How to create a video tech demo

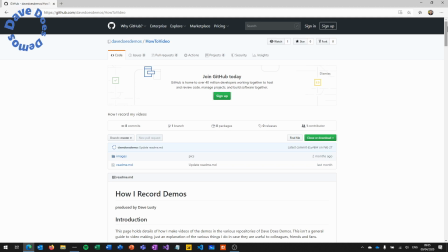485s
The other really important one is, if you look back at the very, very beginning of my demos, I did, I think the Google BigQuery one was like an hour long, and it was an hour long just because I hadn't cut out the bits where we were waiting for stuff to happen on the
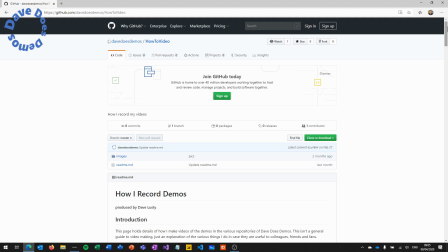500s
screen. So if you record the screen first, you can then go back in anytime the web page or the product is taking a little while to load. When I'm deploying things on Azure that take maybe 5 minutes to deploy, I can just go back in and cut those pieces out of the scene,
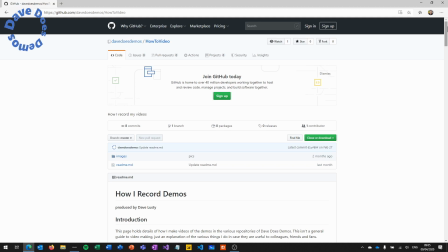516s
and you get a nice clean demo that's nice and short. People can concentrate all the way through. Obviously, somebody watching YouTube can pause and resume at will, so if they need to wait while they're deploying, then they're going to pause the video.
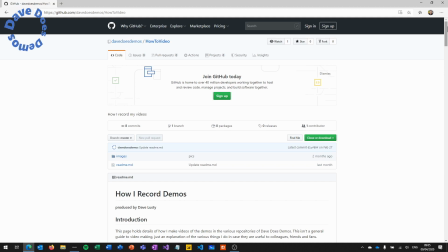530s
You don't need to have those pauses in there. It's unlikely they're going to follow in real time. And I feel like most of the time when people are using these, they're actually watching the video, then going and following the instructions separately,
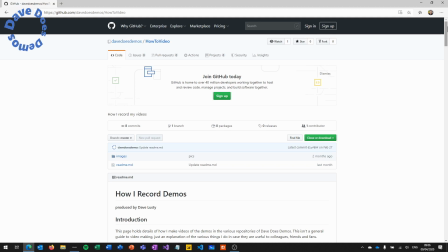545s
rather than trying to follow along with the video as it's happening. And I can only assume a lot of you guys watch my videos and probably never implement these demos. Much as I would encourage you to do that, some people just don't want to get involved in that way.
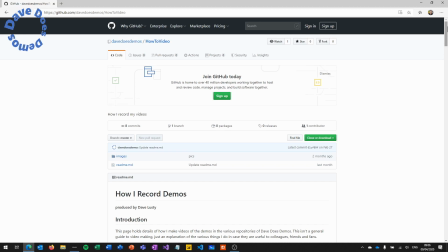561s
It's sometimes enough just to see that something works, how something works, and kind of move on with that extra knowledge. So that's how I record my scenes.
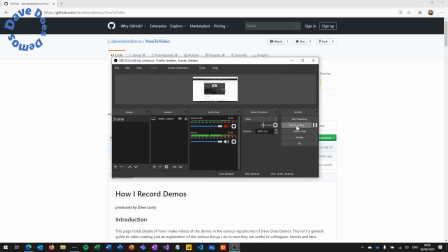571s
The other thing to note is when I come in here and I hit start recording, you flick over to, so let's just get the portal up a minute.
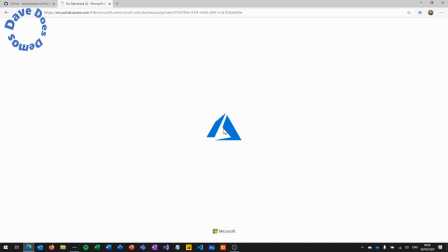582s
So you're going to line up the portal, make sure it's loaded. This takes a little while, so you don't want to show that on the video.
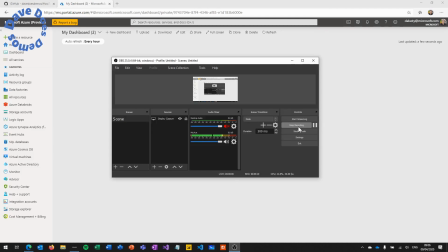590s
Then I'll come into OBS Studio, hit start recording.
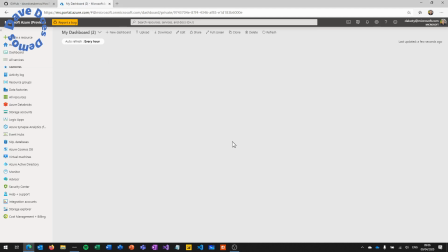592s
Then I flick over to the thing that I'm going to record. move the mouse somewhere, and then pause for maybe 3 seconds. This gives you a nice way of editing the start point of the video, gives you a bit of time so that the video starts and then you start speaking, that kind of thing.
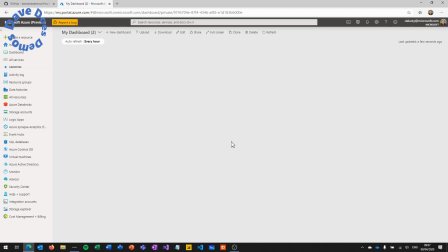608s
And then when you move the mouse, don't move the mouse as if you're actually working. So when I'm working, I work like this, and the mouse is flying all over the place and people can't follow it. So when you're actually recording a video, move the mouse purposefully and slowly. Wait until something's loaded and then move.
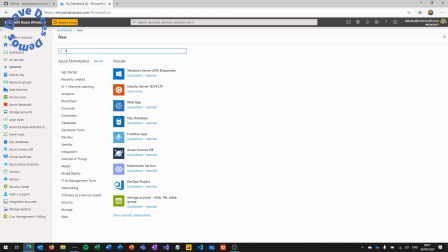625s
So if I'm going to deploy a storage account, I'll do the typing, then I move the mouse, hit the button, then I move the mouse, hit the button. And anytime anything is loading, do not move the mouse, because then you can cut pieces of time out if the mouse is not moving.
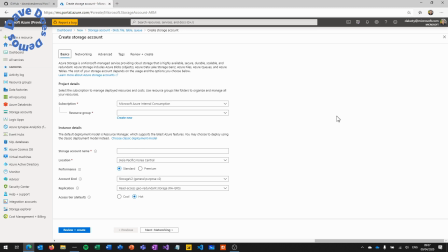644s
Whereas if while that was loading, I'd moved the mouse to over here, the viewer would see the mouse would suddenly jump from one side of the screen to the other. Similarly, when you're hitting things like this, wait for it to load, move the mouse to the field, then start typing.
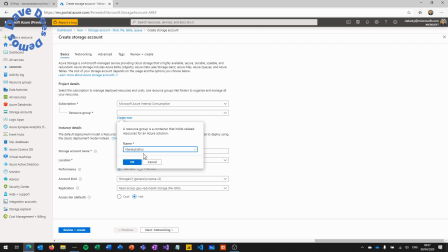662s
It just makes sure that the viewer's eye is drawn to the box where you're about to start typing and gives them a chance to actually see what's going on. When you're finished, so I'm going to hit OK here, and then I'll type something else down here.
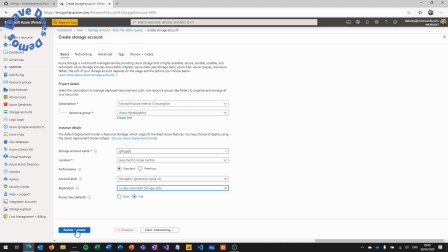677s
Then we always go to the cheapest option just to make sure that people aren't accidentally spending money. Go through here, wait for a second, and then we'll pretend that this is done. I will then wait another 3 to 5 seconds after it's finished,
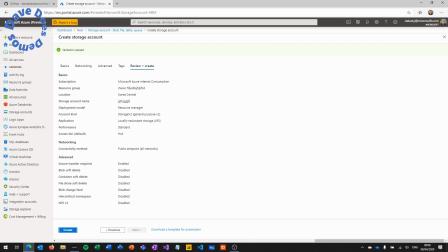696s
pause, pause, pause, and then I'll go to OBS Studio, and then I'll click stop recording.
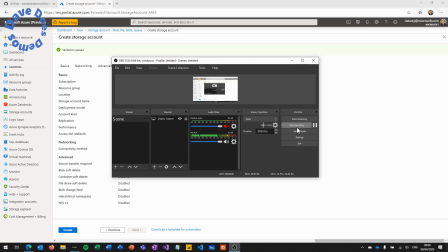702s
And the reason for that pause again is so that we can edit. It's very jarring if something just suddenly stops, so to have a couple of seconds resting with the mouse in place just gives you that option when you are editing later. So that's pretty much everything involved in recording the
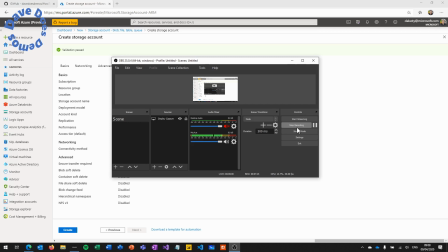722s
screen on the computer, and we'll move on now to how I then overdub this with a microphone.